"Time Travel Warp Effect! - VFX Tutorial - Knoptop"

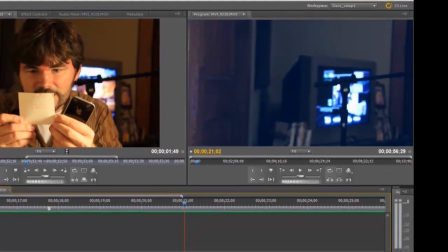(8:15)
It's not really as interesting. And you can really time it out right and really make certain effects just look like they're doing more.
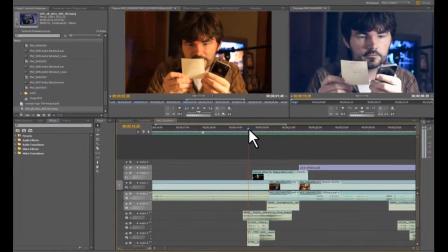(8:22)
And you can see here. Now if you watch, if I go in here frame by frame, right towards the end of this cut where it cuts from me in the video to the clean slate, where is it at? There it is, right there.
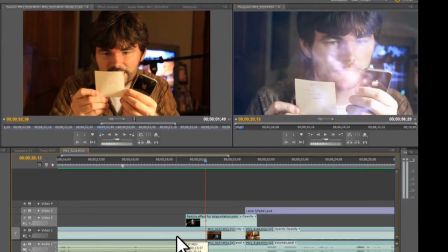(8:36)
You see me, how what I did was I put a motion on the video so I have it enlarged really quick just for like 1/2 of a frame.
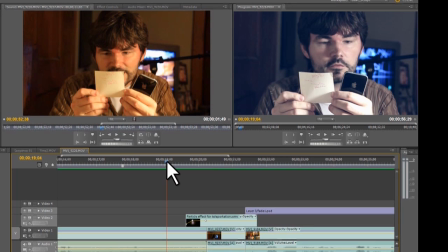(8:43)
But what it does is when you watch it, it kind of makes it look like I kind of expand. Even though the background moves with it, your eye doesn't see it when you watch it at full speed.
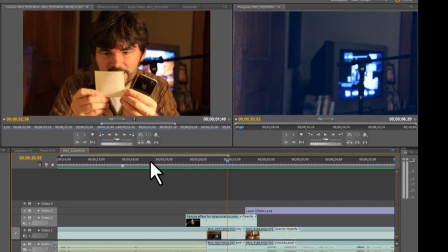(8:53)
And it kind of makes it look like it did more than it did.
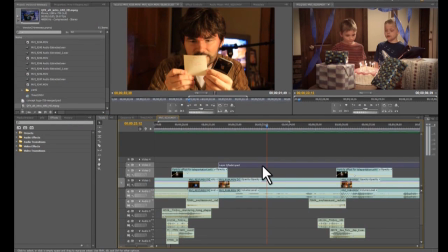(8:56)
So here we are in the birthday scene, and what I did here, you'll see this top layer, which is the fade, and you can't see it when I double click on it, so let
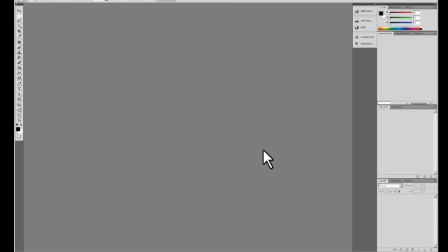(9:03)
me open it in Photoshop. This is just, I would say, like a border effect where it just gives me a nice little shaded border.
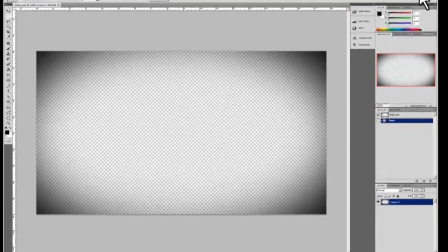(9:09)
I wanted to kind of give it a little bit more authentic look, make it look a little older. I was going to put like an old film look, but I didn't want to get it too extreme.
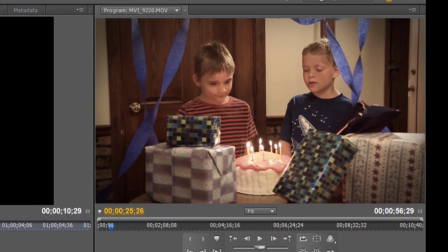(9:17)
And then I pop back into frame. Now this is the same setup where I shoot this video scene without me in it, and then I shoot myself with me in it.
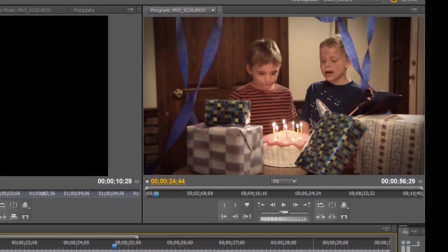(9:27)
And that's how we do that. And what I did was a lot of the sound effects I actually reversed.
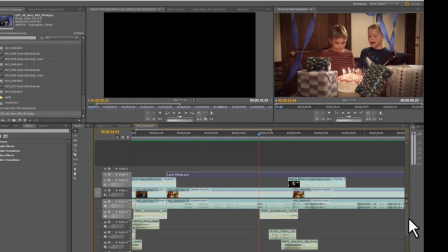(9:31)
So when I appear, it kind of goes, instead of it going like, it kind of goes in reverse, so it goes like, was that good?
Huh? To me!
I still have another video I want to show you guys. Woo!
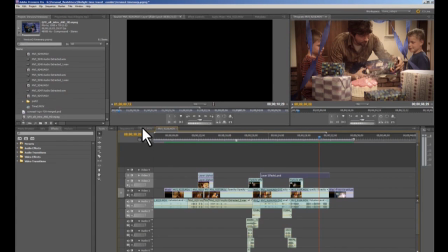(9:46)
This is the only other place you can see it. So let me go to the other movie I made for the same application.
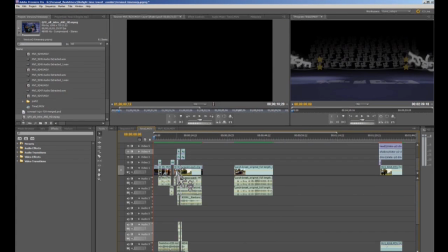(9:53)
I like making short films that are just by themselves really good. This, you need the app information and you to have an understanding of what exactly did I just watch. But I think it's kind of cool. Let's check it out. And this one has some dinosaurs in it. So I'll show you the effect I did with that. Let's watch.
I like those glasses.
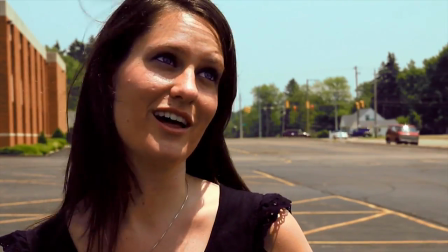(10:13) I think these are nice. Where do you want to go for lunch? I have no idea. Oh, I know.
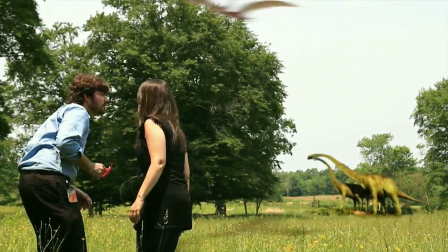(10:20) The prehistoric times? What? No, 1993.
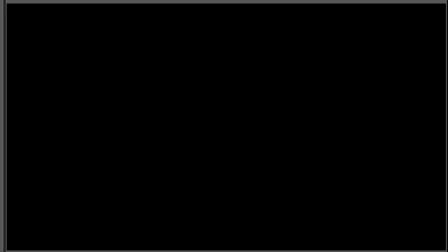(10:26) Welcome to Jurassic Park.
All right, so there you go. And this isn't green screen.
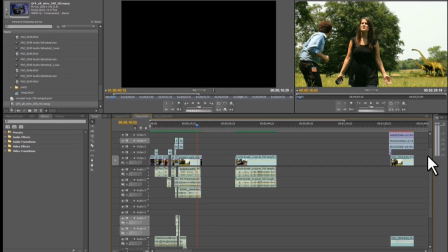(10:31)
This is a real live scene I did here. You can, let's see here.
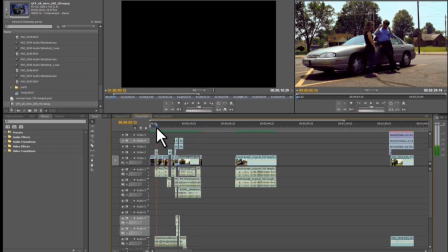(10:36)
Boom. I want to go to the first effect that you see in this video, where it's the same jump effect that I did.
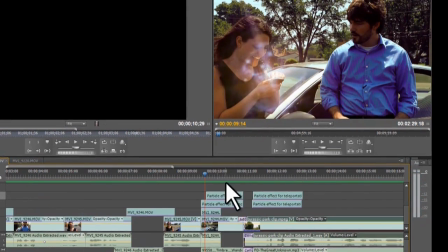(10:42)
You can see the same glow, the little particle effect over top of the layer. And that's just, that particle effect is just this thing right here.
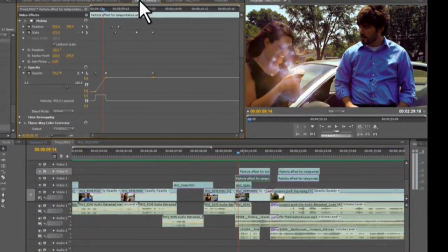(10:49)
And I made the opacity. I did like a, let's see what I did. I put like a blending mode, put it on screen.
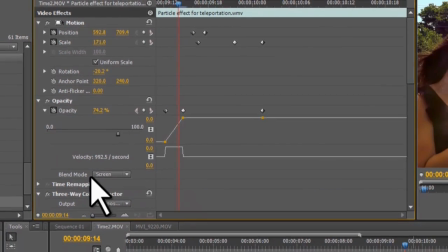(10:54)
If you don't have this option, you can do like an alpha channel key or even a key and just make the black see-through.
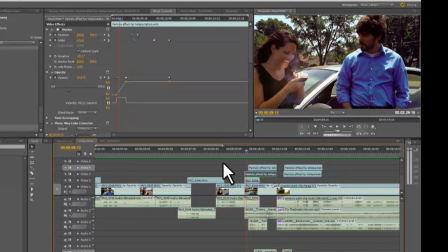(11:00)
Turn the opacity down and get that nice little extra glow. Without that glow, the effect doesn't look as interesting. I noticed that, and it's always nice, you know, for teleporting. You got to have some kind of glow or particle, something.
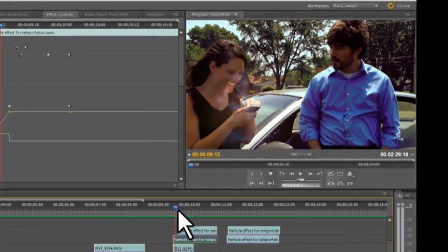(11:12)
This one is all this was for the cut was a wipe that I did.
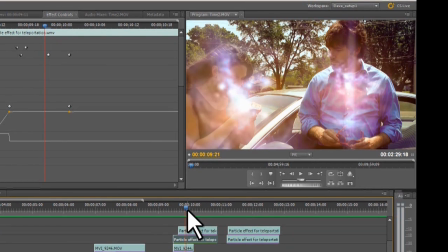(11:16)
Let's see if I can go frame by frame. So you can see it actually looks like the same ripple I did to the video, but it makes it look like we disappear at separate times.
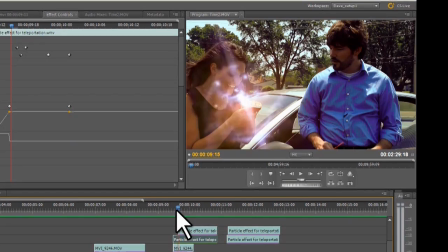(11:25)
And to give the effect a little bit more of an oomph, you'll see the little ripple in the video like I said before.
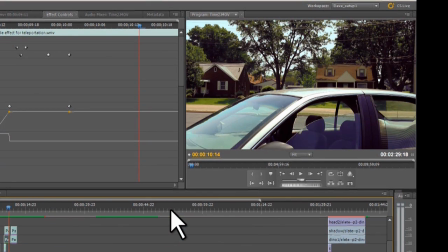(11:31)
So it just kind of makes it look like that little motion that I would say it's not even a frame, it's almost like a half frame. It just tricks the eye into thinking like,
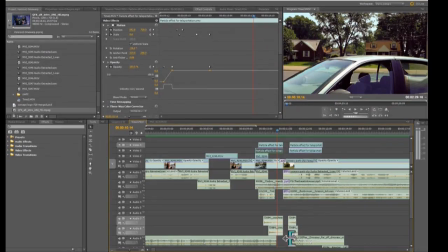(11:40)
whoa, this is some major stuff going on, along with all these crazy layers of audio. And then the same thing here, and you can actually, I think, see the wipe right there.
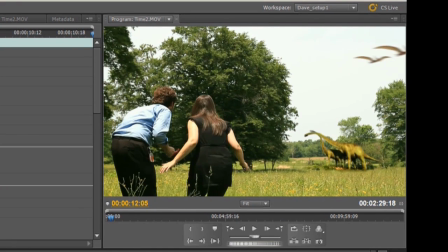(11:47)
You see that wipe? So I'm probably spending way too much time on a simple little transporting effect that a lot of you might already know.
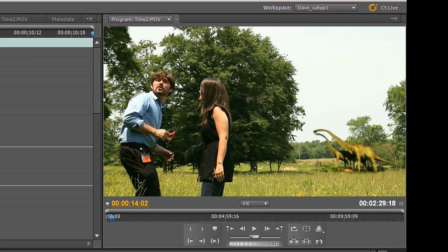(11:54)
And all these effects, like I'm showing you, you might be super proficient in After Effects,
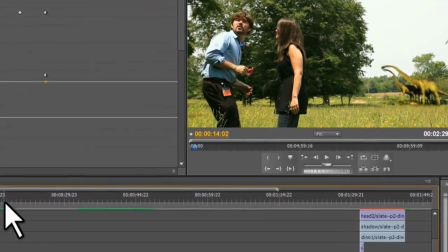(11:58)
and so this stuff might just be irrelevant to you, but at least you're seeing the layout I have on my timeline here.
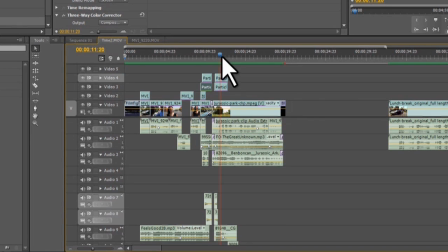(12:04)
You can just see, obviously, it's just some stacks, but I just wanted to show how, you know, just stacking things up, if you have the ability in your editor to put multiple layers, you can do some really interesting things.
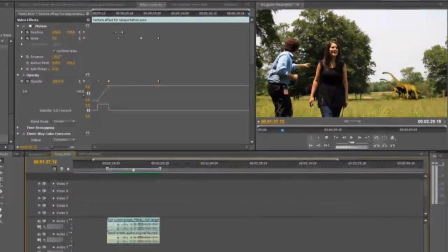(12:14)
So let's go to the scene with the dinosaur. So we got here, and let me play this.
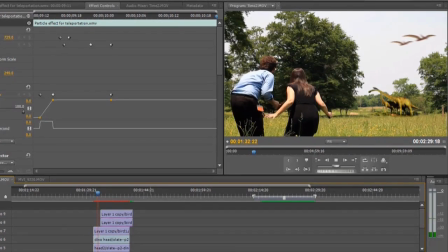(12:22)
I don't know if it's rendered.
Prehistoric times?